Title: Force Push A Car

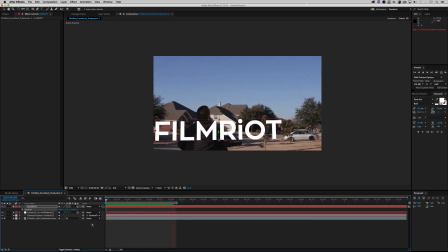249s
And now if I hit preview, film Riot tracks with the shot so I know I've got a legitimate 3D track. On to the next thing, it's time to roto Ryan's SUV.
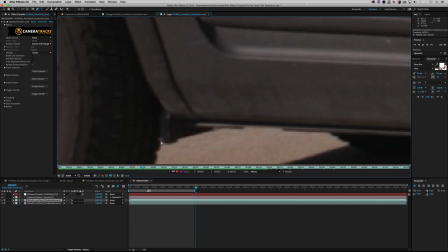257s
I've got to put the SUV inside the shot with Josh and get it off of the plate that it's currently on so I
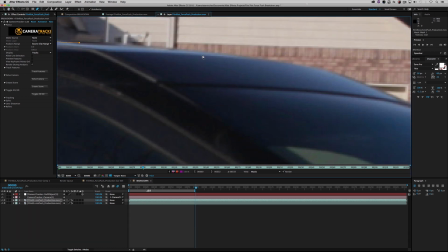262s
grab the masking tool and get busy rotoing Ryan's SUV off the shot.
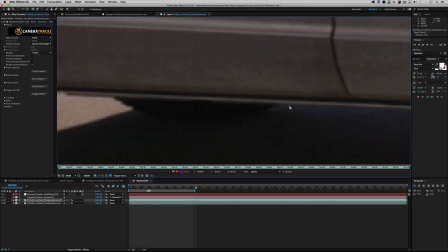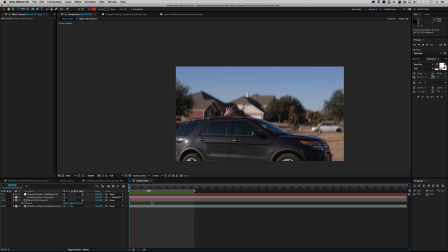273s
So as you can see I've got Ryan's SUV now in the track shot and it looks great except for that whole Josh being behind the SUV thing so now it's time to Roto Josh.
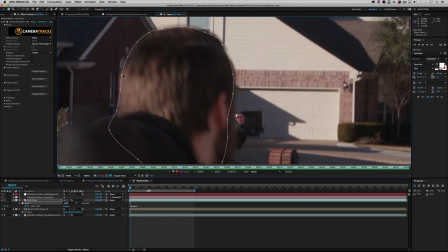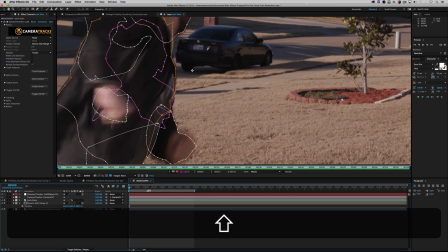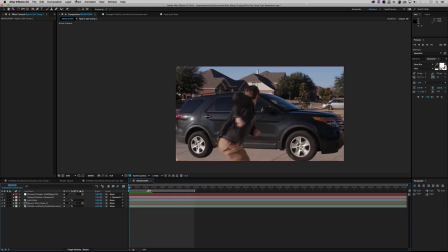291s
So as you can see now we've got Josh cut out and he's over Ryan's SUV and now it's time to start animating. I'm gonna go ahead and create a null here and attach Ryan's SUV to the null so I can start doing my animation. I do all my animations with nulls that way I can isolate each animation path so the very first animation path I'm going to do is the initial blast where the car goes up and out of the frame.
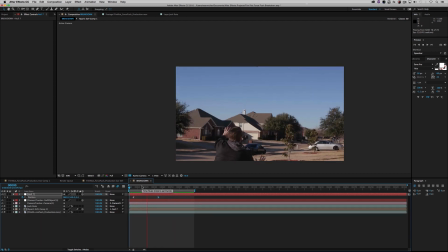310s
Alright the best way to help sell this force push effect is to damage the SUV and because Ryan wouldn't let us damage his SUV for real, we had to cheat it in After Effects.
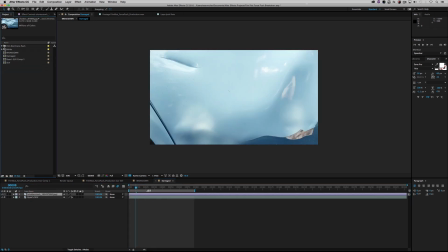317s
So I went ahead and I grabbed this image from Shutterstock and roto'd out the dent,
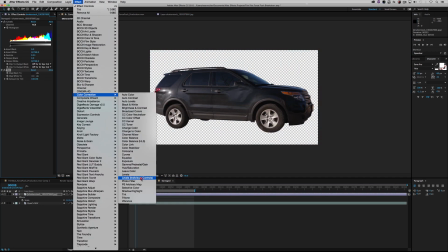322s
tweaked the colors to help match on the SUV as best as possible, and duplicated it all over the car.
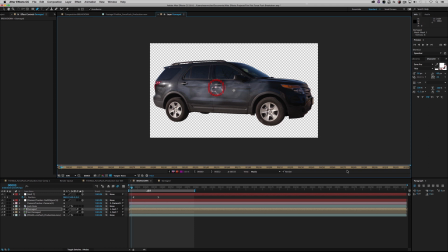328s
Then I created two masks on the precomp, one hiding the dents and then the other revealing the dent.
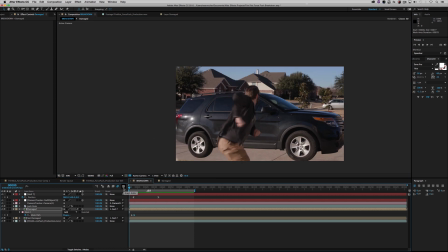334s
So as Josh throws his arms you can see the dent reveal.
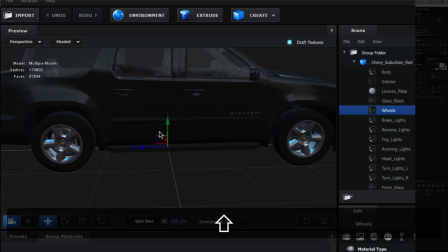339s
In order to make this effect work we eventually had to extrude in 3D and add a 3D car to the 2D car.
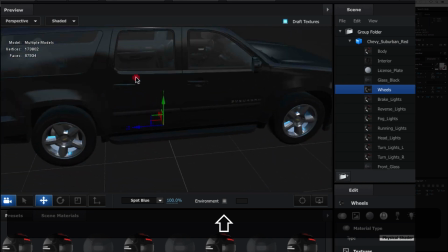344s
So we initially thought we would like to pull this off in Element 3D and I talked to Ryan and Andrew Kramer from Video Copilot hooked us up with this amazing model here.
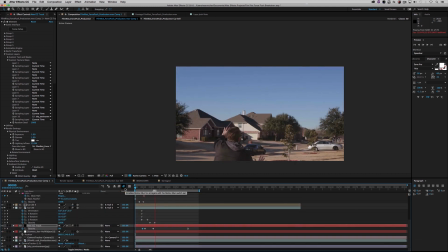353s
And as you can see it's not the exact same SUV as Ryan's but that's okay because we're doing the transition up and out of frame.
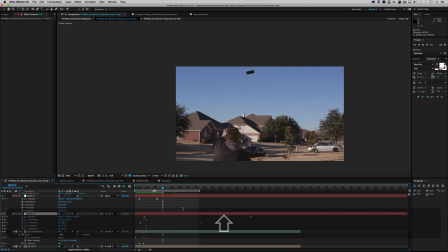360s
So really this model is just a 3D extension of the 2D car.
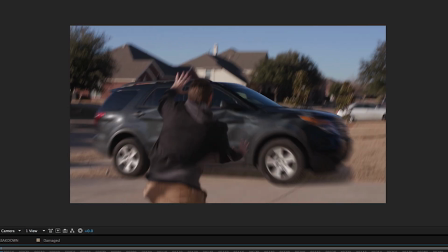364s
So the transition from the 2D car to the 3D car happens up and out of frame because we all thought that the comedic timing worked better that way,
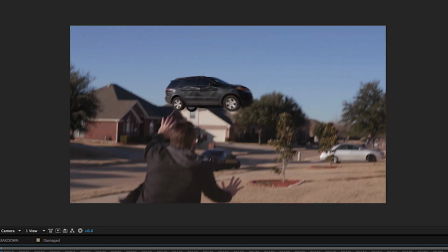370s
but I've pulled the car down into the shot so you can see that essentially the 2d car is like a flat billboard stuck on top
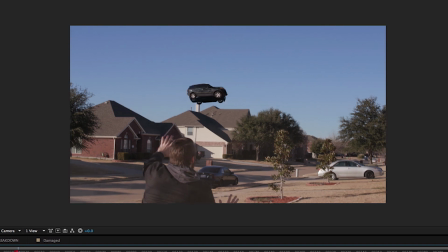376s
of the 3d car. So essentially as the 2d car rotates it slowly disappears leaving only the 3d car in the shot.
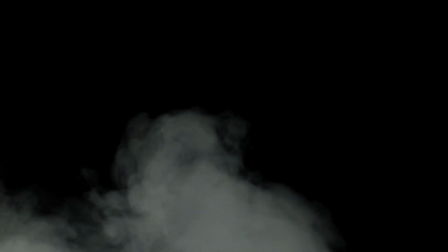382s
Alright and the very final step to make this effect work is to add a little bit of dust on top so when Josh throws his fists out
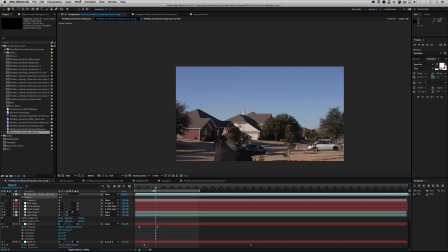388s
against the car a little bit of dust kicks up and to do that we used a free smoke helmet from 4kfree.com dropped it in, dropped the opacity and tinted it to more of a dusty color and boom that's it. So that's it.
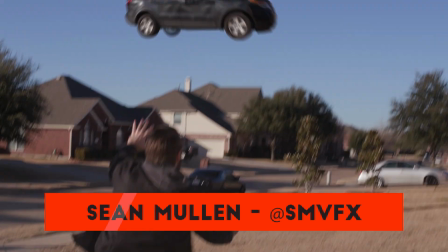399s
That's our force push effect. A little bit of tracking, a little bit of roto, some element 3D, and some animation, and you're good to go.
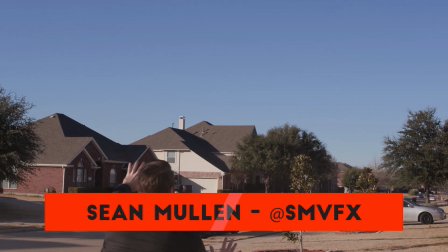405s
I'm Sean Mullen from Rampant Design. Thanks for watching.
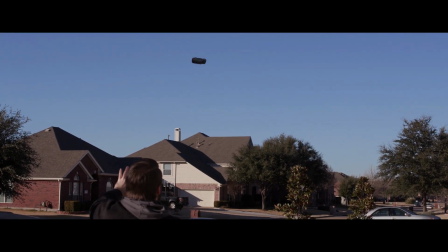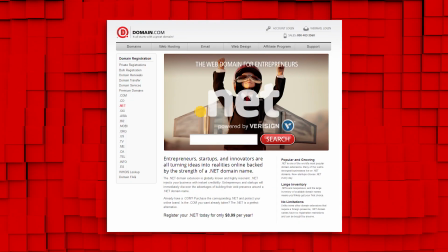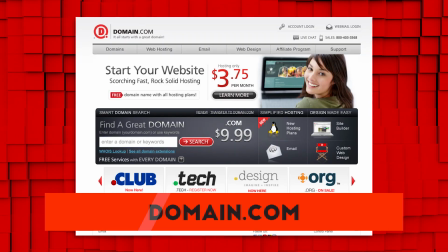and .club, and to show you some love, they're giving you 25% off their already affordable prices. When you get domain names, web hosting, an email, just use the coupon code FILMRIOTE at domain.com's checkout, and when you think domain names, think domain.com. Logo. So that's it for today. If you would like to follow the very awesome Sean on Twitter, you can find him right here, and definitely check out Rampant Design if you're looking for some assets. They have some of the best stuff out there, and I will see you all next week when I keep asking everyone if they want a peanut.